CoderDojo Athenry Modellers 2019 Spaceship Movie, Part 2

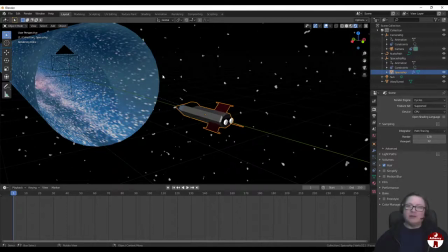1747s
And it will actually, the emissive light, the emission light coming from the tunnel will actually light up the spaceship in Eevee.
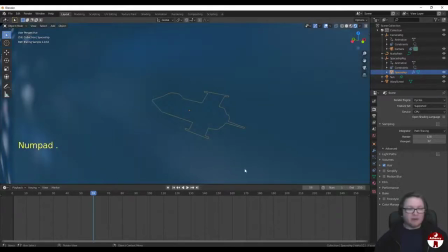1758s
Let me just move it into the tunnel there and just jump to follow that. You see that actually it is picking up the blue from the walls.
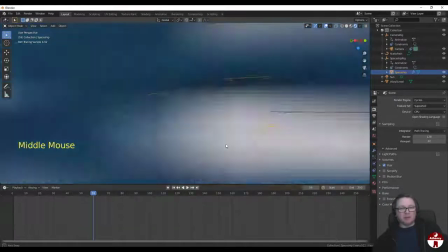1767s
So in cycles it actually will pick up that color, but in Eevee it won't.
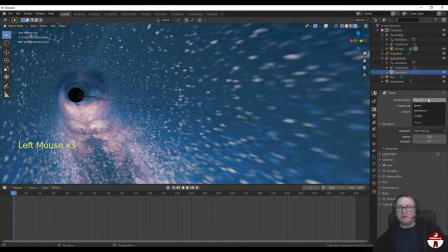1771s
So we're going to cheat because we're in Eevee, and we're going to do something simple.
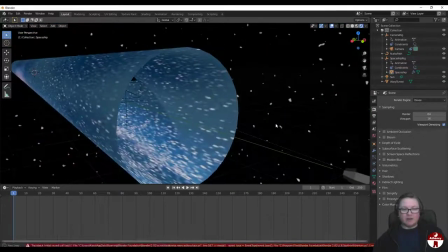1776s
We're just going to put a little area light in that just sits over the spaceship and lights it up.
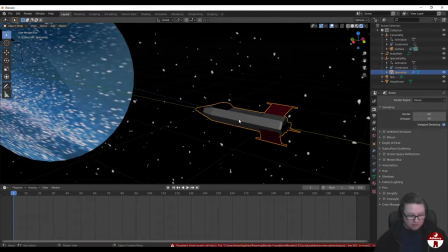1782s
So having selected the spaceship, let's do a Shift S and cursor to selected. Let's put the cursor right in the center there. I have a feeling my screencast keys are not on anymore. I'll just try. Yeah, there we go.
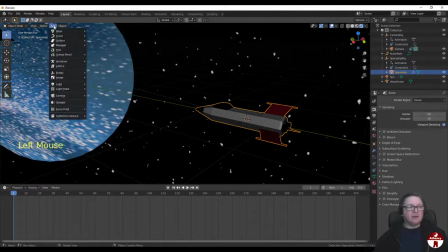1798s
Okay, so I'm going to add in a new light, and this one I'm going to make it an area light.
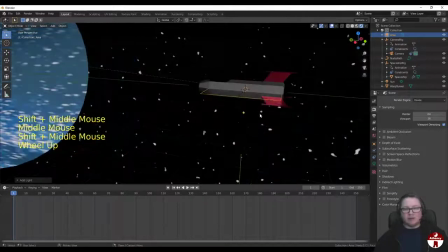1806s
Area light is kind of just a good sort of general light that doesn't particularly look like it's coming from anywhere,
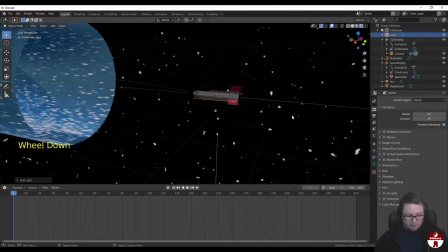1814s
not coming from a point or anything. So I'm going to move it up first, G, Z. I'm just going to move it up a little bit above the spaceship. And then I want to move it forward in front of the spaceship a little bit. So I'm going to go G, Y, just to slide it up that way a bit. And then I'm going to rotate it around X, just to point back at the spaceship a little bit,
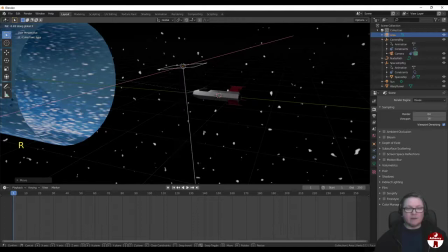1832s
or X. So it does, just until it's pointing back towards the spaceship.
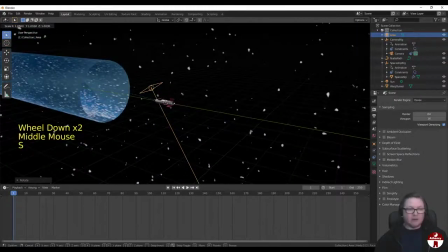1839s
And I might just make it a little bit bigger as well, scale, just so it kind of lights a bit more.
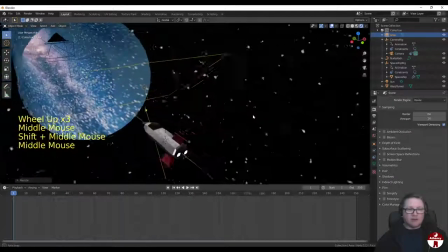1847s
So that's kind of just a cheat. That's just pretending to be the light coming off the tunnel, but it's not really. Um, if we really wanted to fake it a bit more, we could probably set the color a little bit blue,
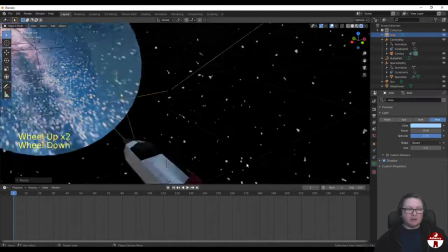1863s
and that would kind of even more look like the light coming from the tunnel. Yeah, so maybe that's not a bad idea.
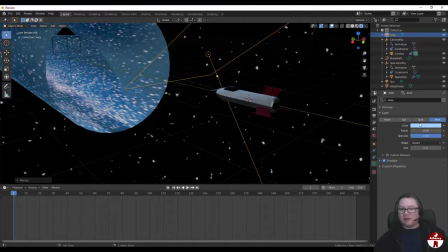1869s
We just set that the color of this area lamp just a teeny bit, just a nice light blue.
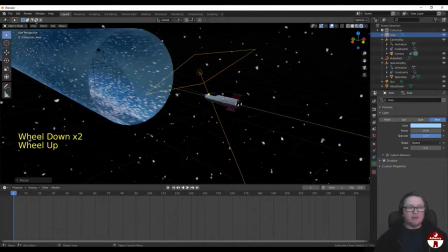1874s
So now it looks like the tunnel light. When we're outside the tunnel, we're going to make sure the sun is much stronger. So let's just switch the sun lamp for a minute, and let's bump the sun strength up to maybe 100.
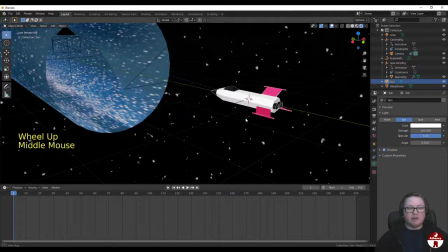1885s
So it'll really be bright in comparison.
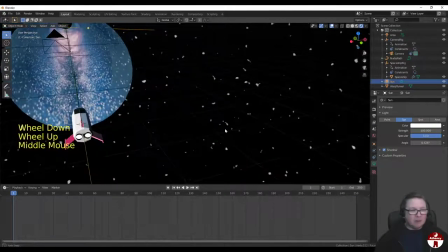1891s
So you won't really see that blue light much until it's inside the tunnel.
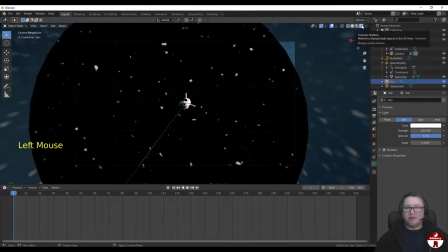1894s
All right, let's jump back to the camera, rendered view, and let's hit spacebar, and let's see how that looks now.
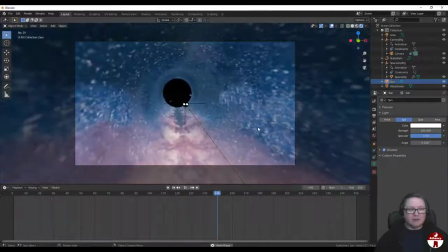1902s
That lamp looks a little bit dim still. Not seeing enough. I'm not seeing enough detail.
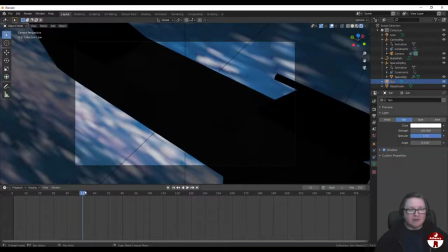1908s
Let's rewind a bit till we just have a look. Just there, maybe. Oh no, I know what's happening. I know what's happening.
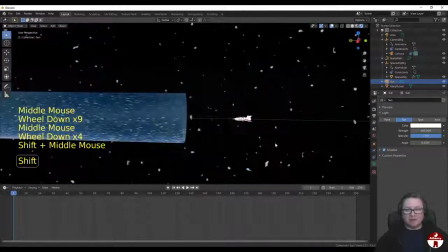1918s
Our lamp, our new area lamp, is not following the spaceship because I forgot to make it do that.
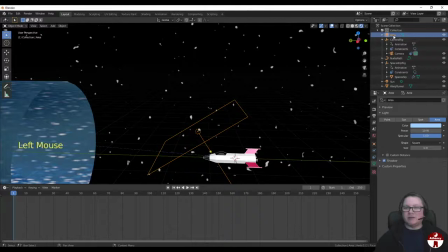1926s
So it's here, and we want to make it a child of Spaceship Rig. So let's drag it, hold down Shift, and then drop it over Spaceship Rig.
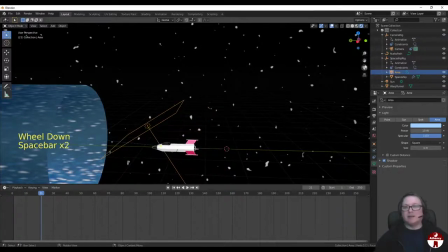1935s
Now it moves with it. That's what we needed. It wasn't moving before.
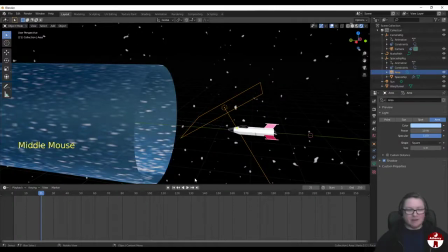1940s
Apologies. So let's just move this so it's inside the tunnel a little bit.
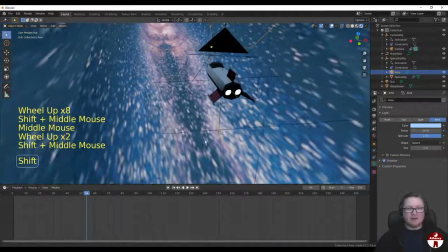1946s
Let's go and have a look at it. Yes, and you can see now that we can see the spaceship inside the tunnel.
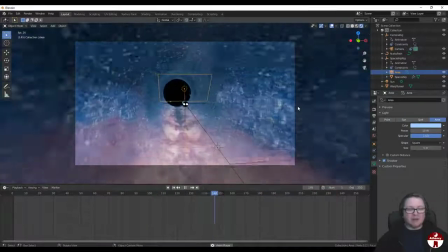1954s
Let's go. So our little magic pretend light coming from the tunnel is making the trick.
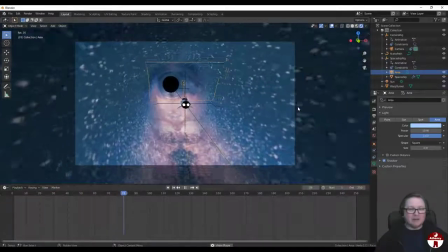1963s
But when we come in and out of the tunnel, you can see this sunlight coming on much stronger as well.
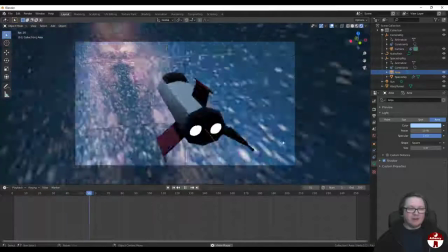1973s
Great. Okay. Now, there's another trick that we should do in Eevee.
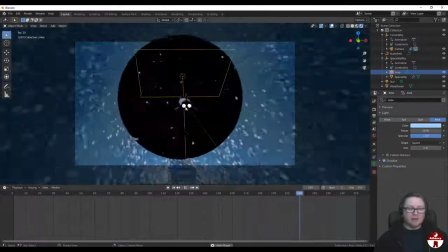1978s
This only applies to Eevee to make the light more dramatic, and that's to turn on bloom, which will really make things like those very bright um,
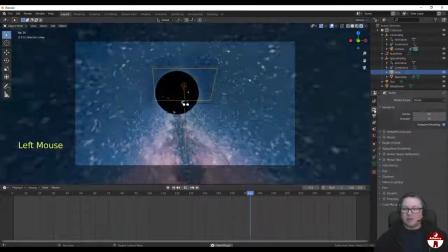1987s
engines really glow at the back. So let's pop over to this panel over here and just tick on bloom.
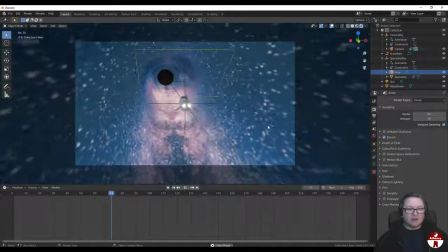1995s
So now you see the bright highlights and
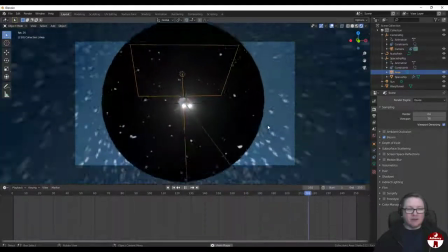2000s
bright engines where the sun's hitting the metal of the spaceship and where the engines are lit.
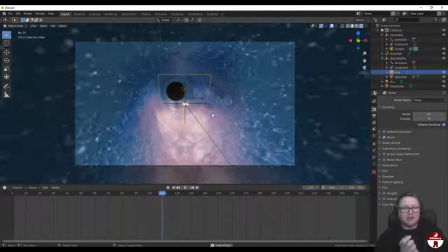2006s
They really pop with a sort of a halo effect, and that looks nice. So that's good.
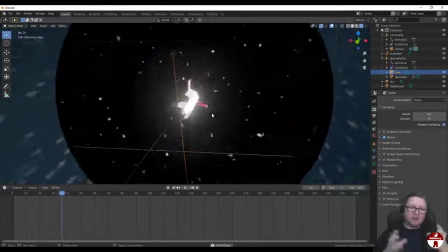2012s
It's one of those effects that's easy to overuse, but here it's just really giving the impression of the strong light and this, those engines burning hot.
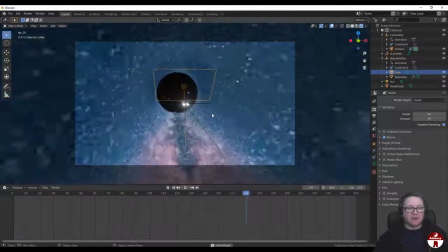2022s
Okay, cool.
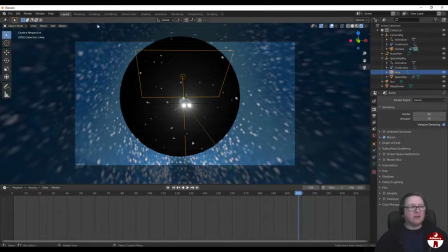2025s
All right, so now we need a planet to work off of.
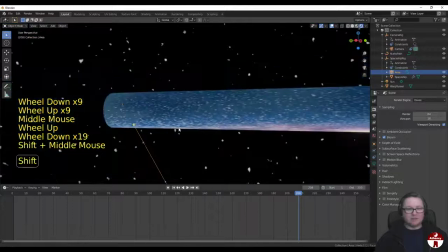2031s
So let's go.
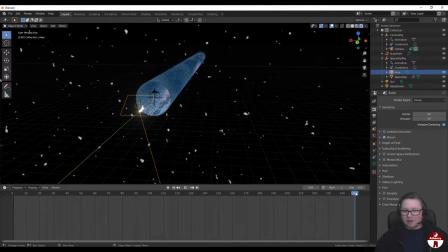2035s
Let's just push the timeline to the end there because I just want to have the spaceship as far along as it can go, and I'm going to switch to a top view.
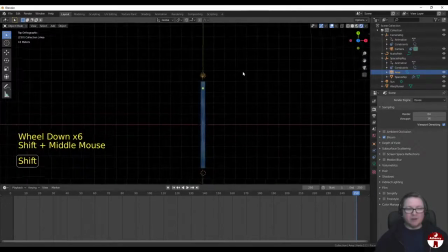2043s
All right, I'm just going to zoom back a bit, and I want to set the cursor to up about here. So just a nice way beyond the end of the tunnel, beyond the spaceship, I want to put a planet in. So if I shift and right click, I'm going to set the 3D cursor to that point.
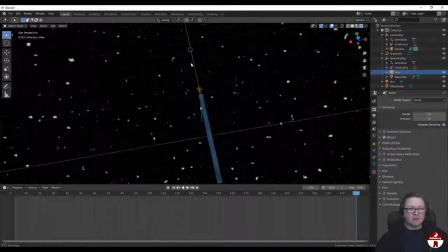2062s
Okay, shift and right click to set 3D cursor. And I'm going to create a UV sphere there. And I want to set the size of it to something bigger. Try 10 maybe?
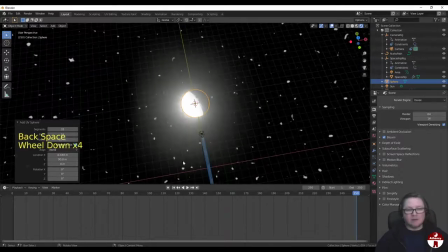2078s
20. Yeah, 20. That's good. No, maybe a little bit big.
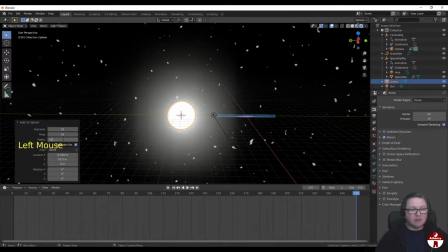2085s
10. Maybe big, but I don't want it to be crazy
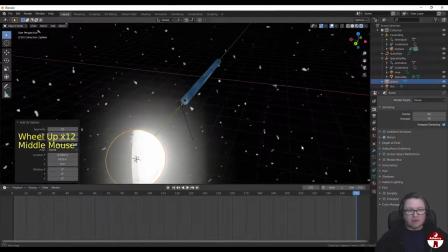2090s
because it's still going to want to seem like it's a bit away from us.
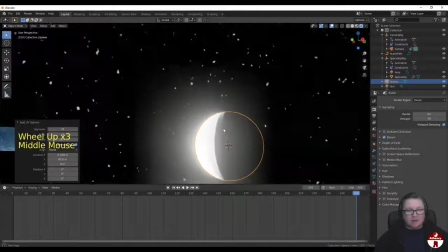2095s
All right. So that's our planet right now. So first of all, let's make it smooth shading.
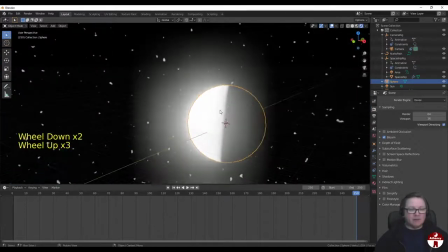2102s
So it looks like a nice smooth ball. And now let's do a quick, simple little planet texture on it to make it look nice.
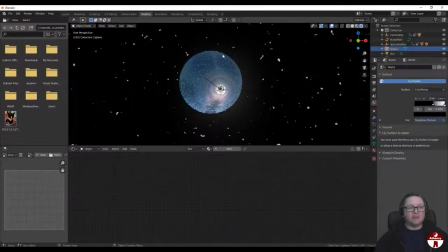2109s
So let's go over to shading, and let's
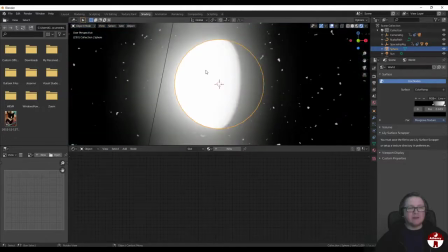2115s
view selected, frame selected, so we can see the planet. All right, cool.
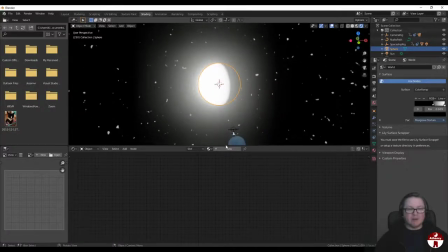2121s
I'm going to come back a little bit so I can just have a look. Let's add in, let's call it planet over here, and let's add a new material called planet,
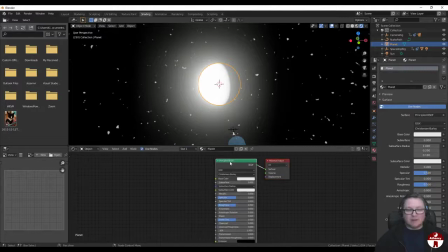2136s
and let's do something with the texture here to make this look like a planet. So let's add in a Musgrave texture. Again, same one that we use for the background. Let's just plug it straight in for a second.
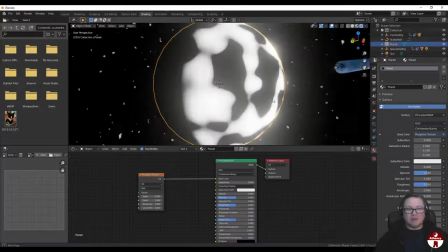2152s
All right, so it's nice thing about the Musgrave textures, it's going to make kind of continenty looking shapes already.
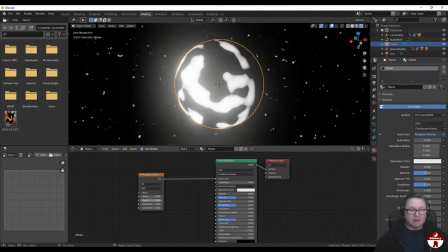2161s
So you can play with the scale. I recommend bumping the detail up very high actually, as high as it'll go.
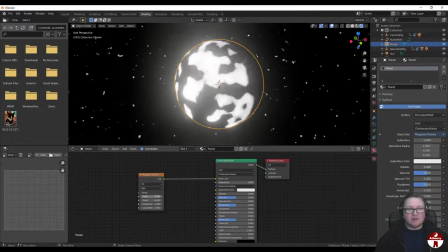2167s
It'll break the edges up more, it'll look more natural. So yeah, by changing the scale, we're going to change the appearance of this. We can dial that in a bit. So again, we're going to want our old friend, the color ramp.
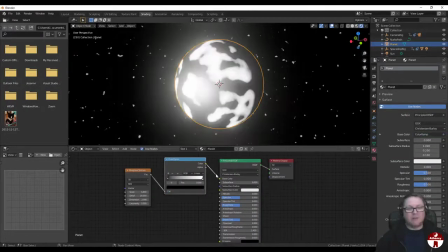2183s
So let's drop that in between the two so that it connects them. So now I want earthy type colors here.
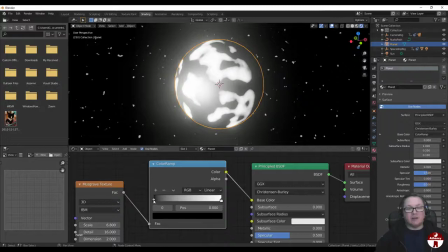2189s
So I want to, again, we did this in our kind of creating a terrain, if you follow that one. But we're going to go from a kind of a deep ocean to a shallower ocean to a beach to a grass to a hill to a mountain, sort of range of colors, as a range of colors as we go across.
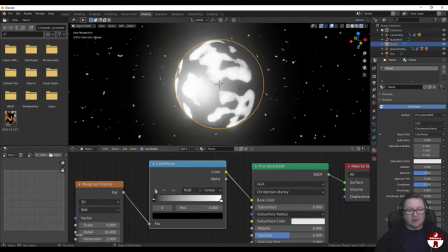2209s
So let's just add in, so I want, so deep, I want to add one, maybe 5 or something. 1, 2, 3, 4. I just add in a bunch. That might be enough. Okay, just add in a bunch of those. I'm just going to spread them out more evenly for the moment.
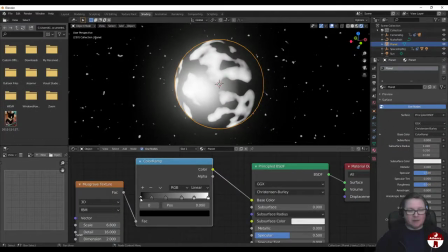2227s
Let's start assigning some colors. So this one, click on this first one. So deep ocean is going to be a dark bluey color. And then shallow ocean is going to be a lighter bluey color.